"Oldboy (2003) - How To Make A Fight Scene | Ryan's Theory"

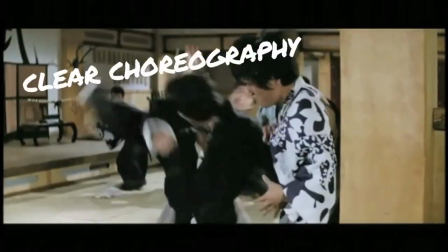The fight scene is one of careful precision, clean choreography, artful cinematography, and masterful editing.
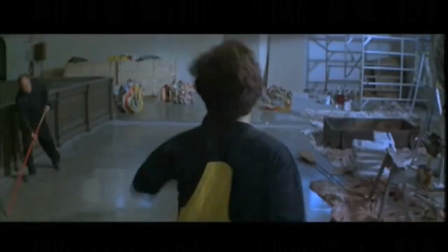If it's too bland, you lose the audience's attention. If it's too close and messy, you lose the audience's patience.
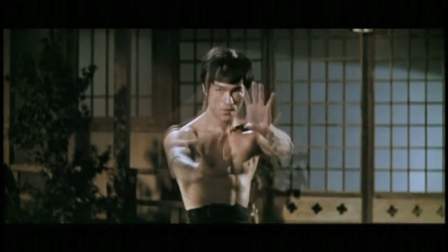Timing and staging is everything, and if the smallest detail is out of order, the illusion can be completely lost.
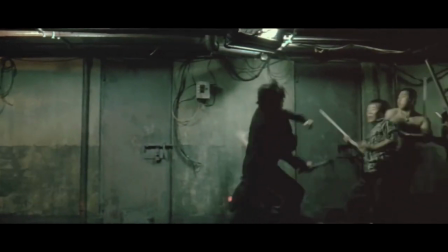In this video, we're going to look at the technical and creative process of creating an engaging cinematic fight sequence,
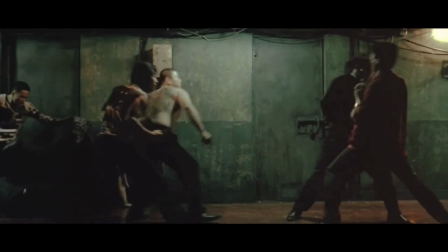focusing specifically on the famous corridor sequence from Park Chan-wook's South Korean mystery thriller, Oldboy.
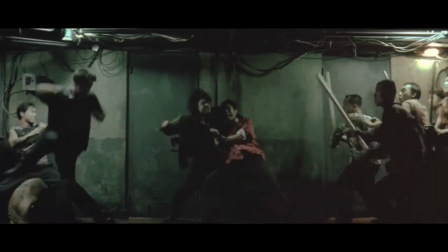This scene demonstrates how action sequences can be handled with subtlety and minimalism, something which very few mainstream Hollywood productions seem to do.
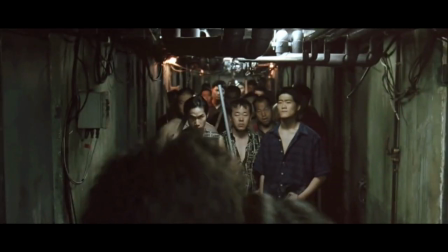It's a very simple fight scene.
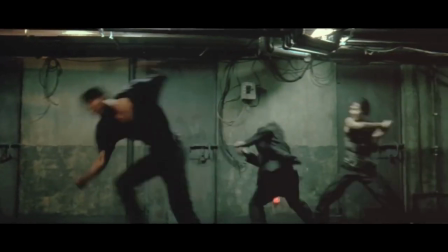Our protagonist Oh Dae-soo is attempting to escape a gang hideout, but is ambushed and a fight ensues as our hero struggles through his oppressors to get to the exit.
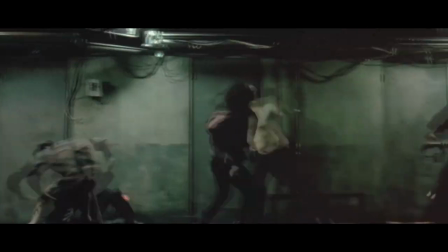The character starts at A and needs to get to B, but by presenting obstacles in their path, we create a sense of drama and suspense.
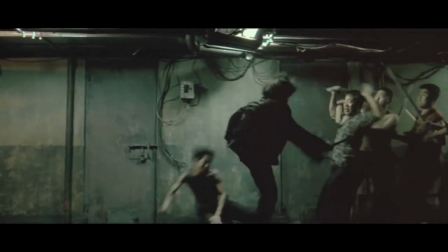Here, the entire scene is done in one motion.
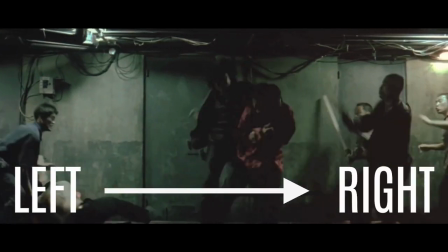The camera moves with the hero as he battles left to right, making it easy for the viewer to keep involved in the action.
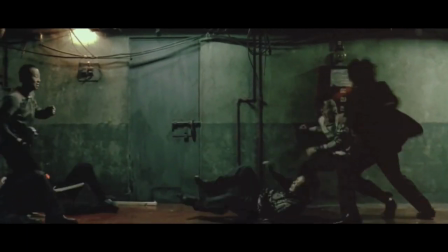In cinema, fight scenes tend to create tension using an unwritten method known as the balance of power,
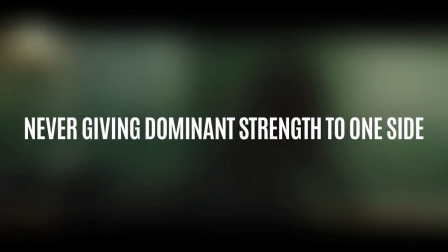which comes from the political theory that no force is dominant enough to take total control, creating a sense of neutral stability.
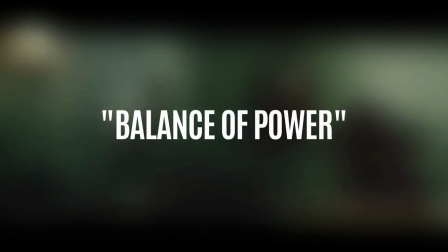In film, the process involves the switching of power.
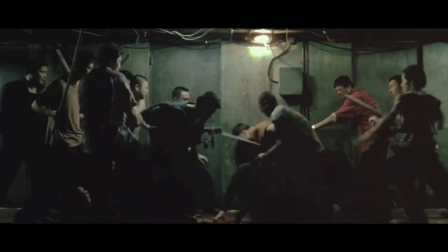The hero starts strong but is eventually worn down by his opposition, making the audience concerned that he or she isn't going to triumph,
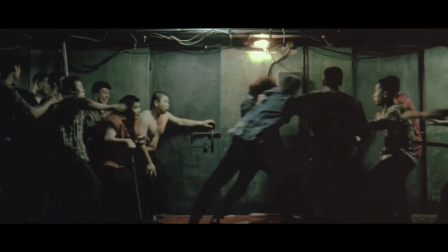but eventually they overcome their physical or emotional weakness and win the battle.
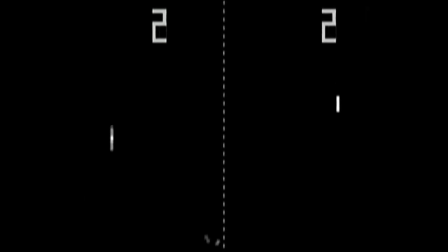It becomes a literal back and forth process so that we're never certain who is actually going to win, hence the idea of switching power through neutral stability.
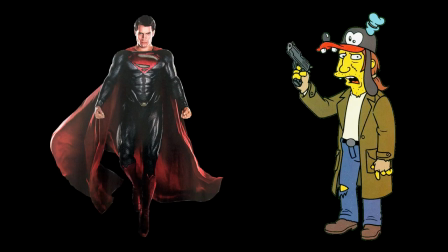For example, putting a superhero in the same room as a thug does little for us because we know who's more physically capable of winning,
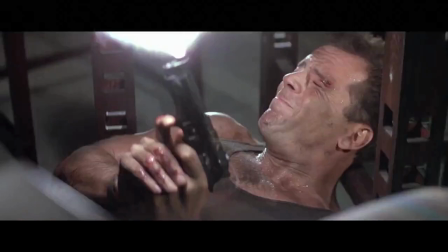whereas films like Die Hard, Mad Max,
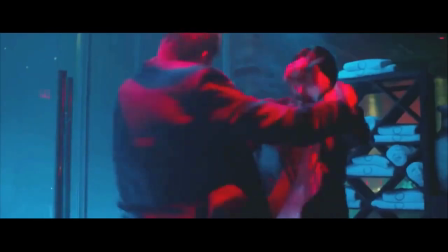and John Wick make it clear to the viewer that the hero is still beatable and has natural human weaknesses which can play
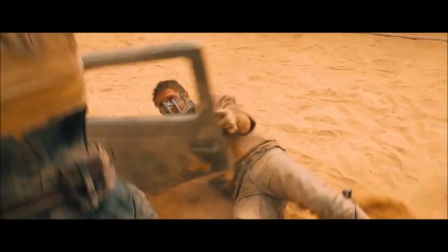into how much we empathize and care about them.
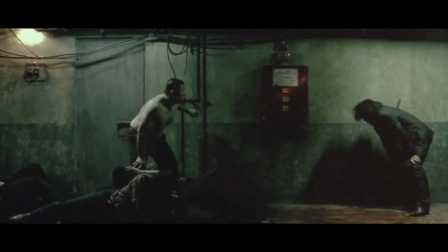Oldboy effectively demonstrates the balance of power concept through three processes within the scene: cinematography, pacing, and blocking.
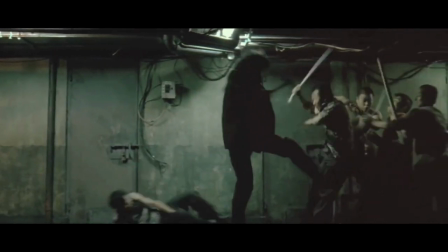Firstly, cinematography is used to frame our hero Oh Dae-soo in the center of the screen, asserting him as the dominant character to pay attention to.
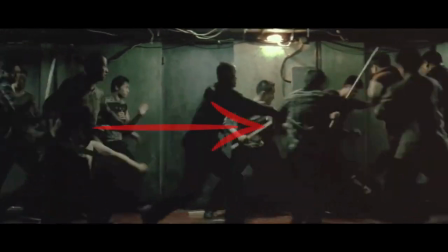But when he becomes overwhelmed, he loses this status as he is thrown off the center frame, inferring to the fact that he is no longer the dominant threat.
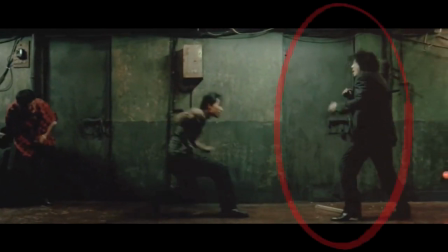In the second half of the fight, we find our protagonist on the far right of the frame, indicating that we're approaching the end of the battle.
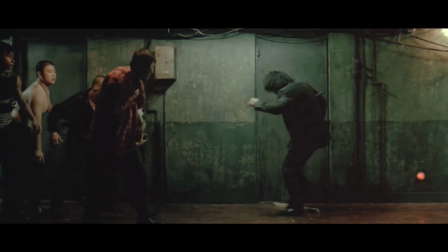We as the audience know that the finish line is intrinsically on the right hand side.
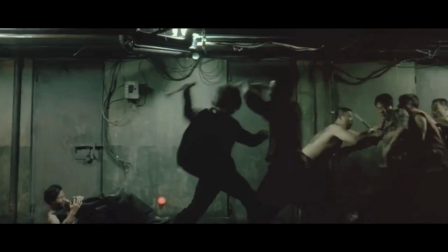Most of us are used to reading left to right or sinistrodextral, hence we're accustomed to seeing left as the start and the right as the finish line.
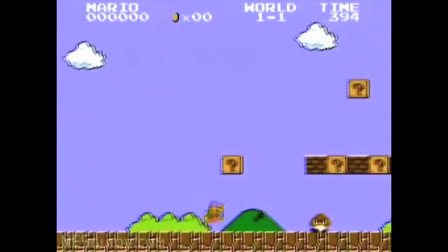It's a familiar concept in most sports cinematography, 2D video games, and of course our understanding of time.
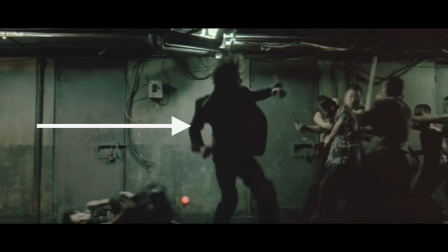When we see our hero on the move and getting towards the right hand side of the frame,
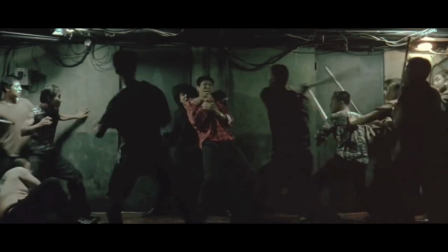we believe he's overcoming the obstacles set by the A and B scenario, and with the camera locked onto Oh Dae-soo's movement,
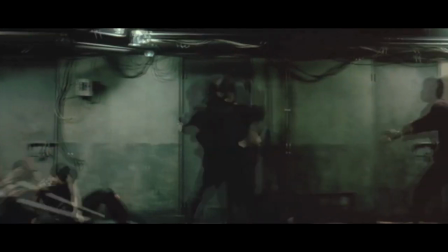the camera is thus a reinforcement of progression. The more the camera moves, the greater our confidence for the protagonist is.
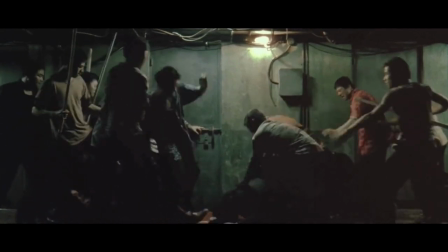Hence, when he's trapped by the opposition, the camera halt intensifies our anxieties that Oh Dae-soo is in serious trouble.
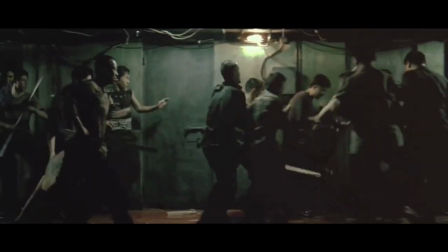We even use the camera as a tool to track Oh Dae-soo because as the enemies start to clutter the frame,
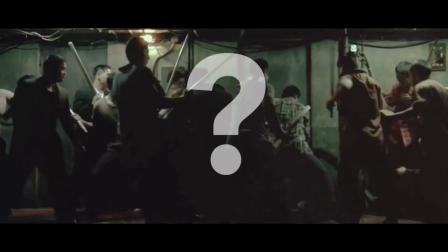our hero is lost amongst the bodies to highlight his devastating odds.
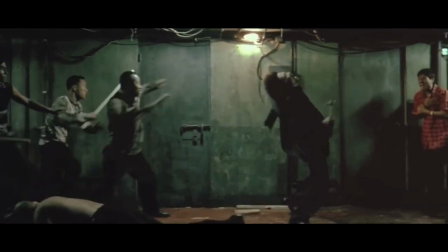The choice of a repetitive interior and low-key lighting certainly helps in solidifying the realism and uncertainty that the scenario requires.
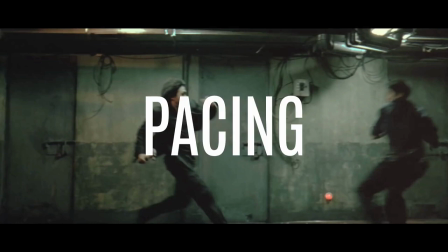Now, let's consider the pacing of the scene. The action starts fast.
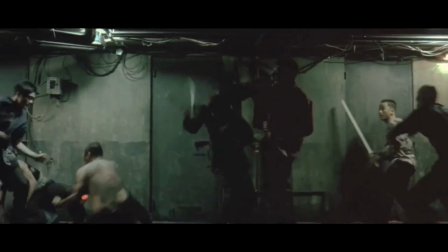Our protagonist is filled with energy and adrenaline. He's well trained, so his first strikes hit hard and set the tone for his fighting style.
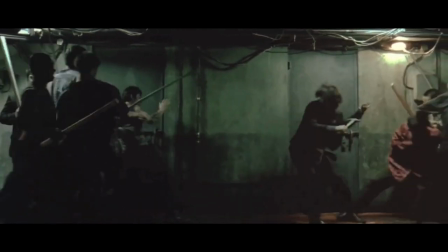He's well rehearsed in his abilities, so we watch comfortably as he battles with confidence and speed.